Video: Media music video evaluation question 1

When we chose the song, we were choosing between Early Birds, which we went with, or Walk of Shame by Meghan Trainor, and we went with Early Birds because it was more suitable for Soraya on her own because it wasn't as girly, and we had more ideas for the Early Birds song.
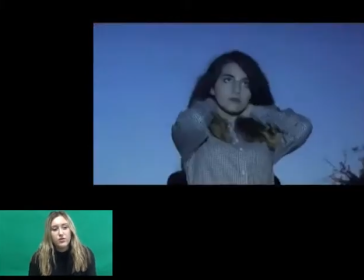So looking back, I think we decided on the better of the songs, as we then had a lot to work with.
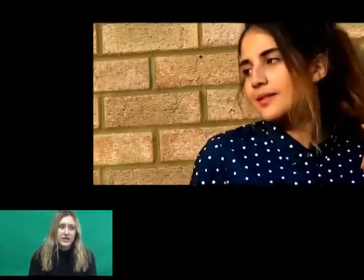We had more similar artists such as Ellie Goulding,
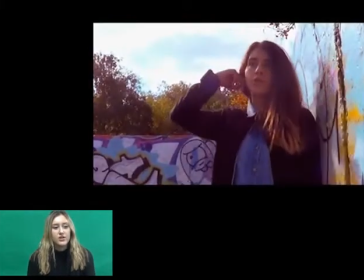and we had more research into the theme and type and what we were going to do,
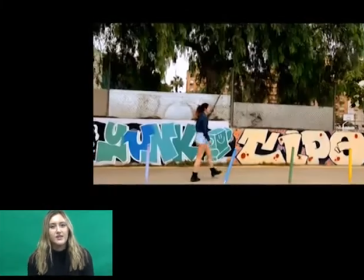such as the arty and creative side of the song, such as the costume and makeup.
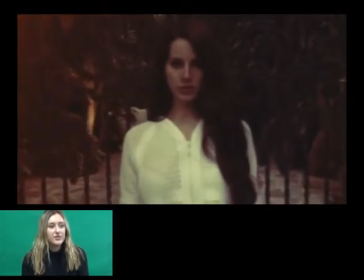Leading on to this, we conformed to other artists similar by relating them to different features.
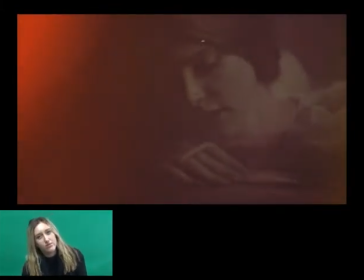This included locations, filters, costume and makeup.
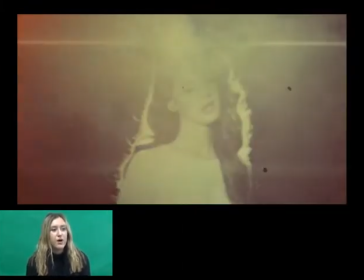We looked into makeup and costumes by other artists such as Ellie Goulding,
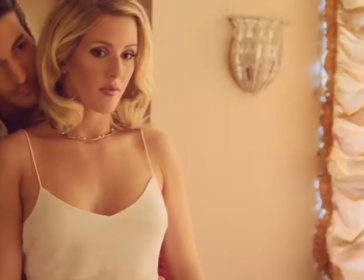and it wasn't too bright, girly, it was just in between, so we went with that.
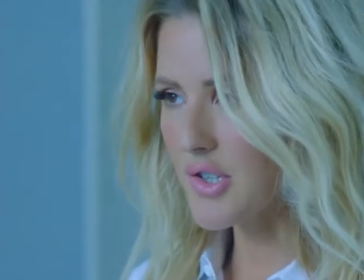Luckily Soraya already followed this personality, so we had the same clothes,
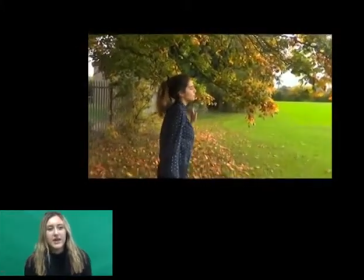and so we didn't have to go out and buy any more clothes for it.
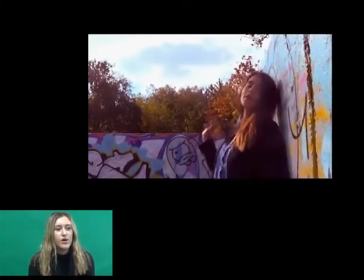And we had loads of ideas for locations which all worked quite well, which was also good because this helped us later on choosing the footage,
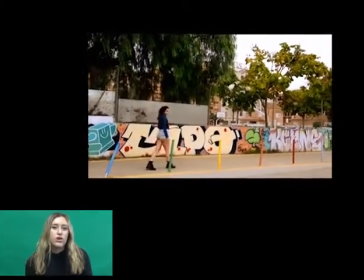as it was mainly outside, all the lighting was natural and it was good quality.
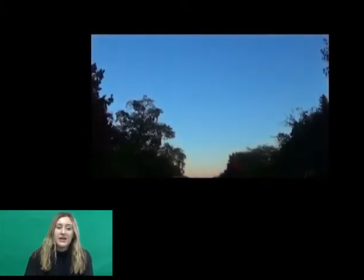We also used the drama studio, and in Spain, so I went to Spain, which we thought was going to be a bit of a problem,
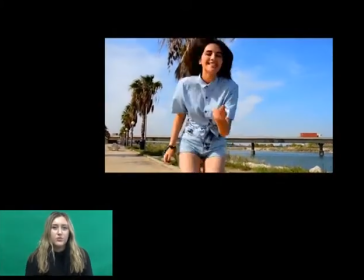but in the end it worked in our favour because we've got lots of good footage from Spain.
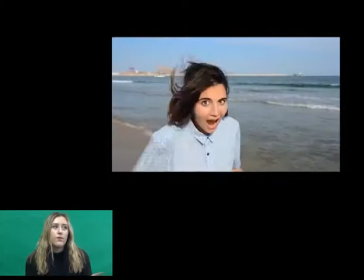Again, the lighting is good, and we also got the theme included into it because she's got the vision of
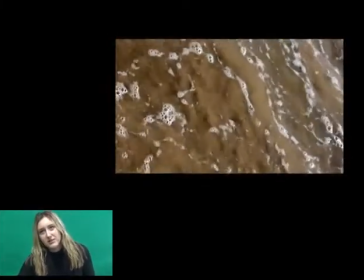the word vision in the sand, and the sea comes into it, which fades the song away as well as the video. The programme we used was to edit was Premiere.
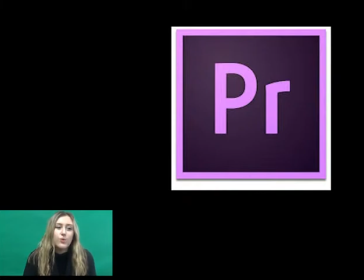All three of us had used it before, which helped because we all knew roughly what we were doing. We just needed to have some more practice on effects, and which was fine because we learned as we went along.
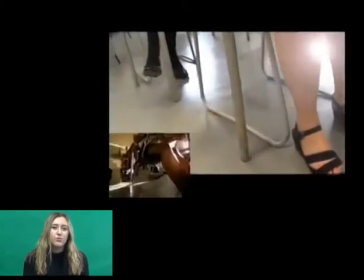We also knew because of prelim task what we'd done before, such as Izzy's, which was Britney Spears.
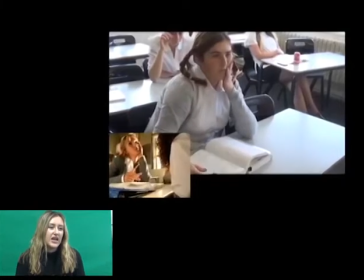So we all knew how to edit roughly and how to add effects, which was good.
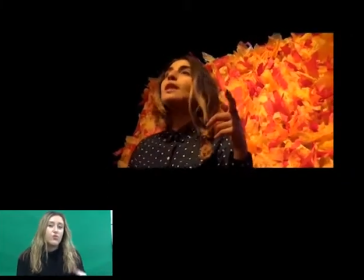But something we have learned was to do more effects, such as the colours and filters we used.
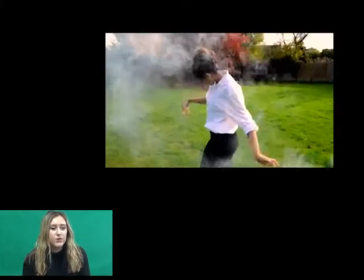So Izzy took on the role of the majority of the editing, which worked well because she was most confident with it.
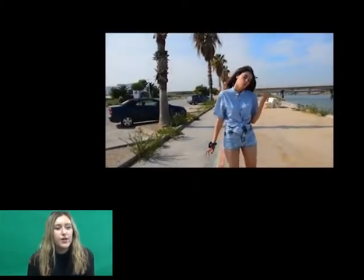She could choose from all the footage and add effects to it, then exported it and uploaded to YouTube to watch it.
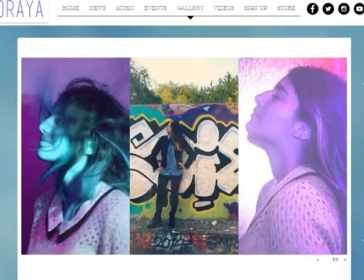When it came to creating the website, I decided I'd take on that role as I think it suited me best. I'm not as good as designing and editing as Izzy and Soraya, but using the simple online program called Wix,
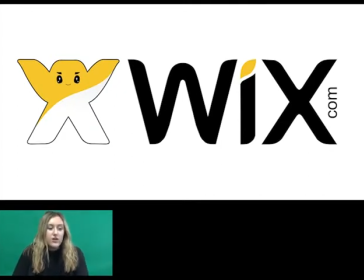I enjoyed creating the layout of the website, and I designed some of the merchandise available on the site store.
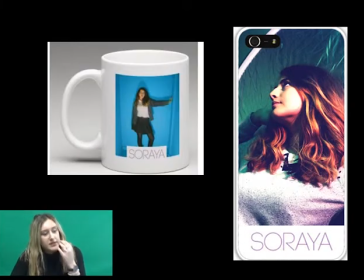I loved organising the gallery especially. Izzy helped me with some of the merchandise and Soraya helped with some of the layout choices early on. Working as a team has been a strong point in our group.
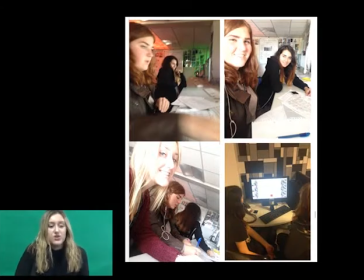We rarely had disagreements, but when we did, we solved them quickly by talking about our ideas,
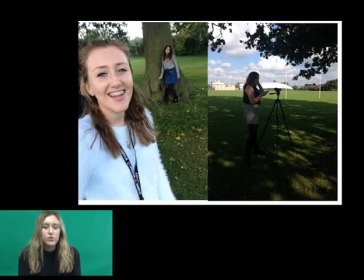looking back on what went well and what went not as well. So I believe that went quite well in our group.
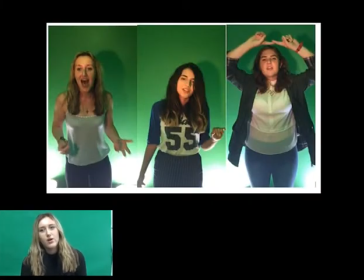We enjoyed all the filming, which helped motivate us as a group,
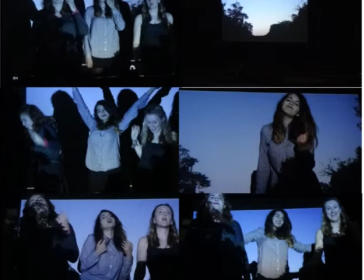and overall I think our strong points and our weaknesses have worked well together, which has really helped us create this video.